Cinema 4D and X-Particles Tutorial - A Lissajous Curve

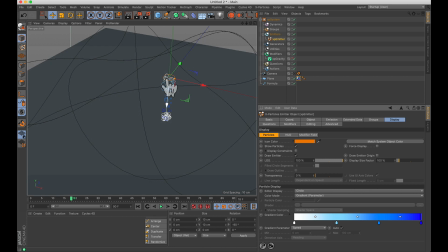Right when the particles are emitted, they don't have any speed, gravity takes over, and then our darkest blue ones are here right before they hit the floor, and then when they technically, I guess you could say, stick to the floor, that's when they become white again. But what I don't want to happen is these particles are falling too fast.
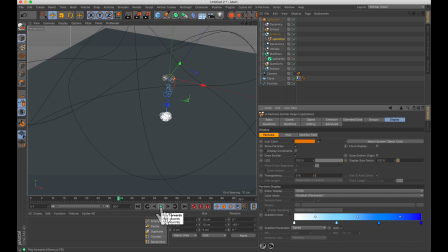And I want to create a smooth trail as this emitter traces along this spline, this Lissajous curve. Well, what we can do is we can go to our XP gravity. Let's lower this gravity strength from 9.8 meters per second squared or 981 to 100.
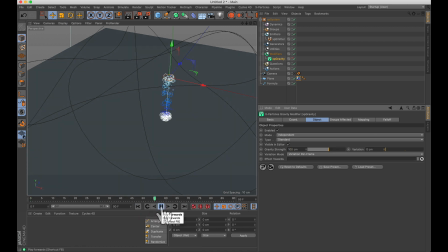Let me replay this and you're going to see that the particles fall a lot slower and they slowly build up their speed. This is what we want. And you can try smaller values or slightly bigger.
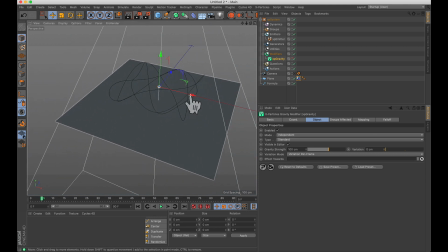Now let's go ahead and attach this emitter to this formula, to this spline. So what we're going to do is we're going to take our XP emitter, we're going to add a cinema 4D tag and align to spline. Nothing changed because we have to actually put a spline into this tag, so I'm going to drag that formula, and then the circle shifted over here.
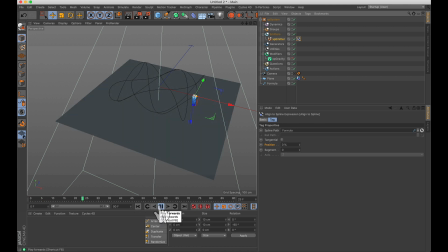So now if we play this, you're going to see those getting emitted right there at the beginning. Remember back at the beginning of this tutorial, I mentioned this is where it's going to start. So at the beginning of our animation, frame 0, position 0%, I'm going to keyframe that.
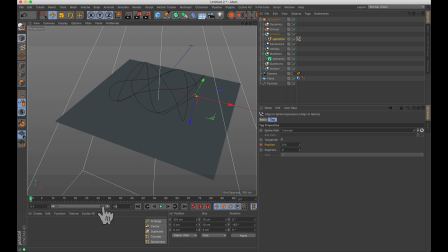I'm going to add more frames. Let's go with 480 total frames. And at the very end of our animation, I want the position to be at 100%. And I'm going to keyframe that. So here's what's going to happen.
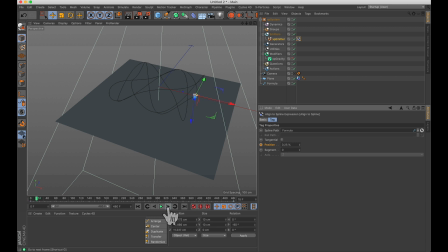It's going to start frame by frame, and notice as I go frame by frame, I'm just going to play it through a little bit. Notice his position is changing as we progress through here. And if we play all the way through frame 480, essentially what's going to happen is it's going to go to 100%. But I'm going to pause this.
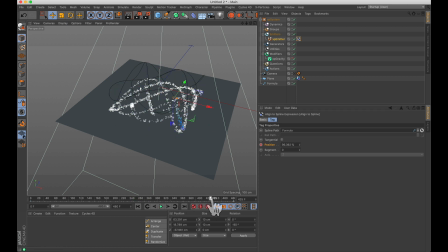If I drag it, it's not cached, so it's going to look a little funky. But right there, technically, it's going to be at 100%, which is roughly a lap and a half. Our Tmin was 0. We completed one full lap around 63 for our Tmax.
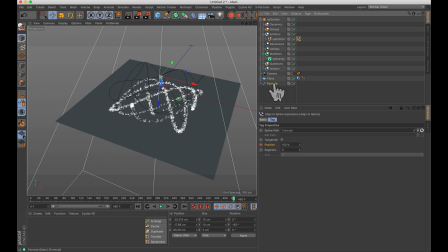But I did make our Tmax, let's look back at it, I made it 90. So it's going roughly a lap and a half. Now this keyframed animation where we have this align to spline, right now it's an ease in, ease out interpolation, and I actually want this to be linear.
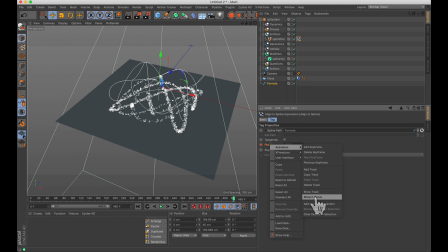So I'm going to right click on this position, I'm going to go to animation, and let's look at our F curve. So notice we have this ease animation.
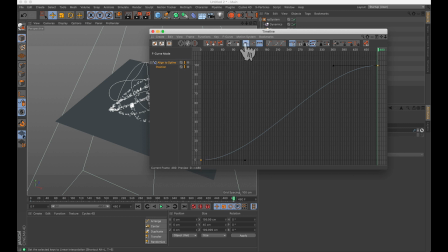I have both of my points selected, and if I simply click this right here, we got a straight interpolation.
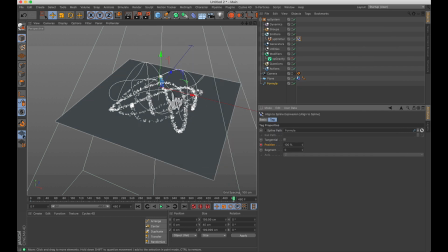And in my opinion, this looks better with the swoopiness of our Lissajous curve. So let's play this through again. And notice what we have here. We have these white particles that have hit the floor, and we have this nice trail.
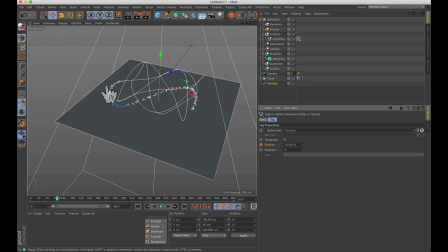And the reason why this trail is nice looking is because we lowered our gravity. If we raised our gravity up, they would be falling much faster, and we wouldn't have this nice trail. Now you could even come in here into the gravity strength and give it some variation, where the particles will be falling at different speeds.
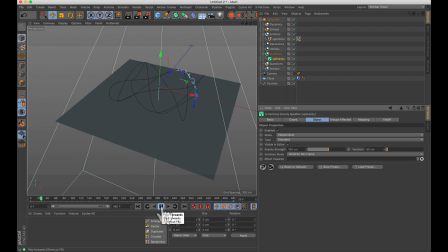I didn't have this on that intro video, but if we look at this, that's actually not that bad looking. They're all falling kind of at random speeds. So I'll leave that up to you. I'm going to leave the variation at 0 so that they all fall at the same speed. I think it's okay for us to start adding more particles in now.
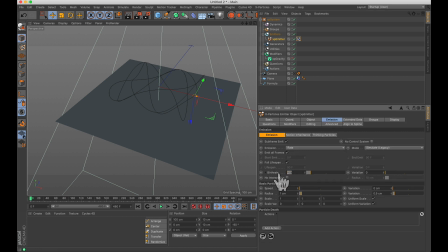So back at our emission, do we need 1,000? I don't know. Let's start with 500. Let's play this through. Notice we have that sweepiness to our trails, and notice it kind of does jump along the straightaway, so to speak, if you can see that.
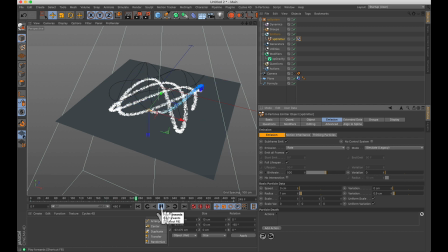That still looks pretty good, though. Now, I'm going to go to my camera view,
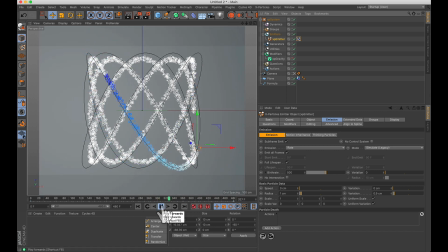and I want to make sure I time this out to where we're at a frame roughly somewhere around maybe 336 is where it's completed one full lap.